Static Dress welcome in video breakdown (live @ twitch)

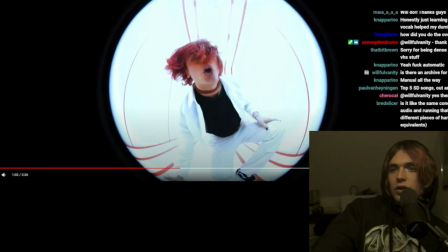[15:22]
that's one actually so this is the first video as well where we've been able to do a ceiling which was um like we could do things to it uh every other room we've been in before this i
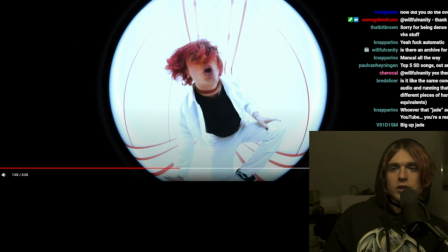[15:39]
think every other room we've been in before this has been like we'd have to uh create a ceiling with like a dust sheet and like bounce lights through it and like it worked to our advantage to be fair because it allowed us to be able to uh have an instant spill and spill
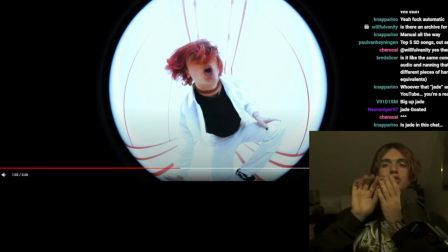[15:56]
is like where you project light over a space by sending it through a sheet so you've imagined you've got a plane you set a light through it it hits that plane and then it blooms out and creates that like really soft lighting oh my god my throat um and this was the first shoot that we did
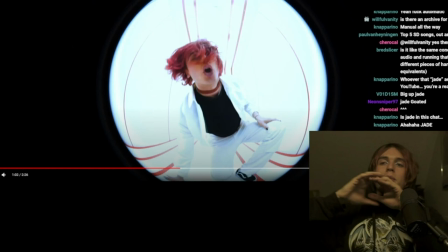[16:13]
where we actually just had a ceiling um which we could push it on so you see the lines go all the way up and around and it just kind of looks a bit sick so yeah that's that one oh
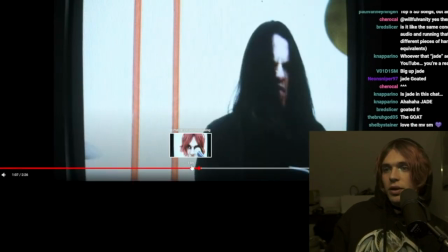[16:28]
this here just before the chorus kicks in i'll go as quick as i can sorry about this everyone um
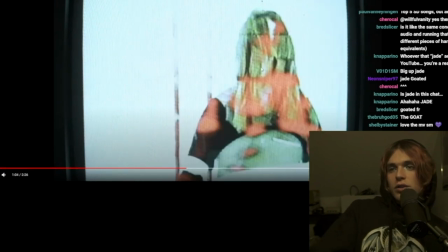[16:34]
we've got this orange thing which kind of keeps flashing up in between if you're really really really really eagle-eyed on stuff you'll um you'll know what that's from if you've bought the vinyl you'll know what that's from so give it give it a couple watches and have look
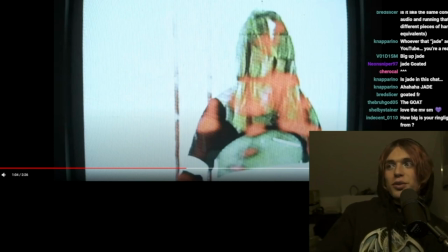[16:53]
through but if you really like pay attention you'll you'll know where that's from and i think it's uh pretty funny that i stuck it in there for
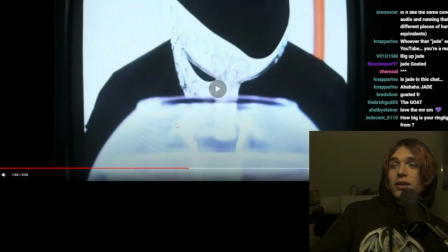[17:00]
sure and then that little this little bit here
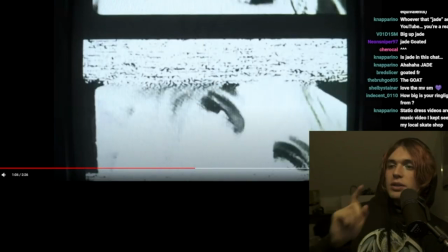[17:05]
this so this is a product of the tape that i was talking about a second ago where i was like pulling it out and destroying it
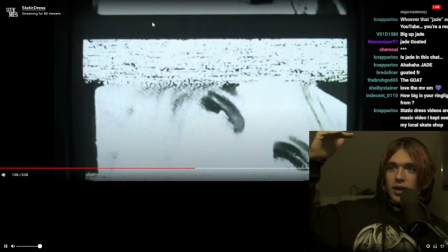[17:13]
uh it just creates like this really bad like it's all natural as well like there's no there's no
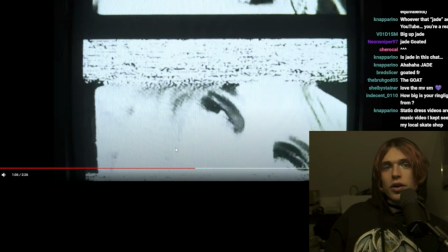[17:21]
post effects on this it's all like natural stuff and like the grading's all legit grading from the tv so i dial it in with the tv remote rather than um oh my god sorry rather than doing it in like uh davinci resolve or like a color grading software which is kind of funny
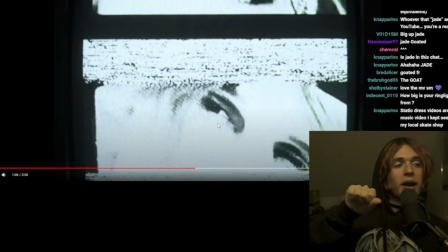[17:38]
but yeah this is like the natural tip that i talked about like i bend and pulled and stretched it and shit and got this out the end of it
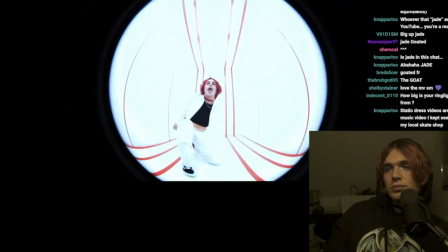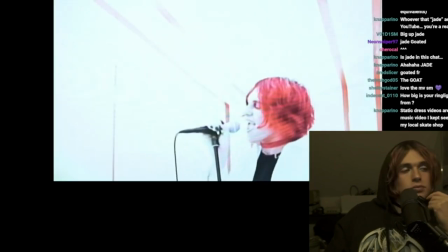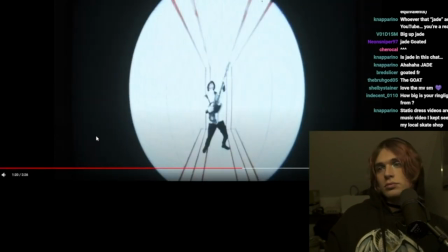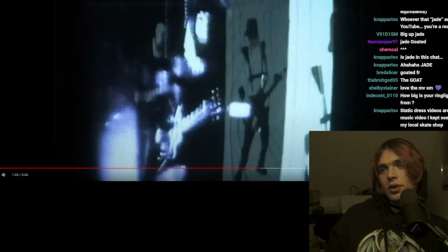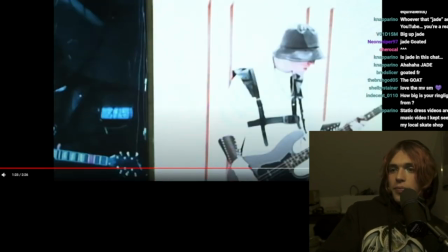[18:07]
so just going to talk about this section real quick um as you can see here in between
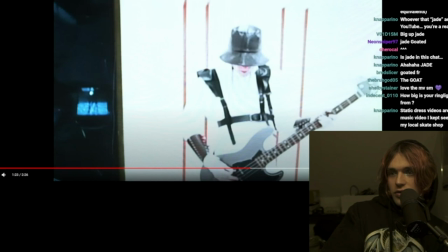[18:16]
these two rooms so this is actually like i've seen this done before in like in like post and other stuff like that this is actually like legit two rooms that we made we split one room in half and had a pin down the middle of it and just literally
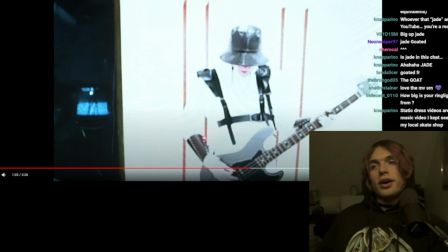[18:33]
panned the camera in between like that because i wanted to actually do like a real transition um looking back i probably should have stuck more shit in here because it just i feel like it was really underlooked in the grand scheme of things but okay i think less is more and stuff like that so you
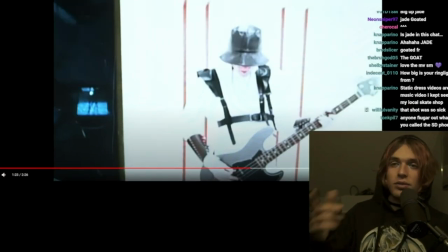[18:52]
know one of them but um yeah like This whole section of this transition, I wanted to transition into dark, going into this new verse. As this song is literally only three sections long, I felt like it was appropriate to really try to switch up the vibe for this second half, and then pick up momentum again throughout.
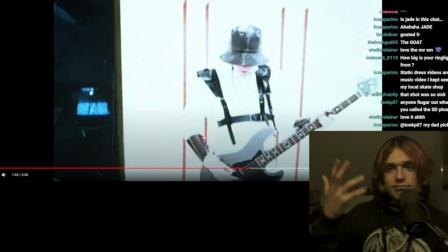[19:09]
Obviously, we limit on clips, limit on time. Just do what you can with it.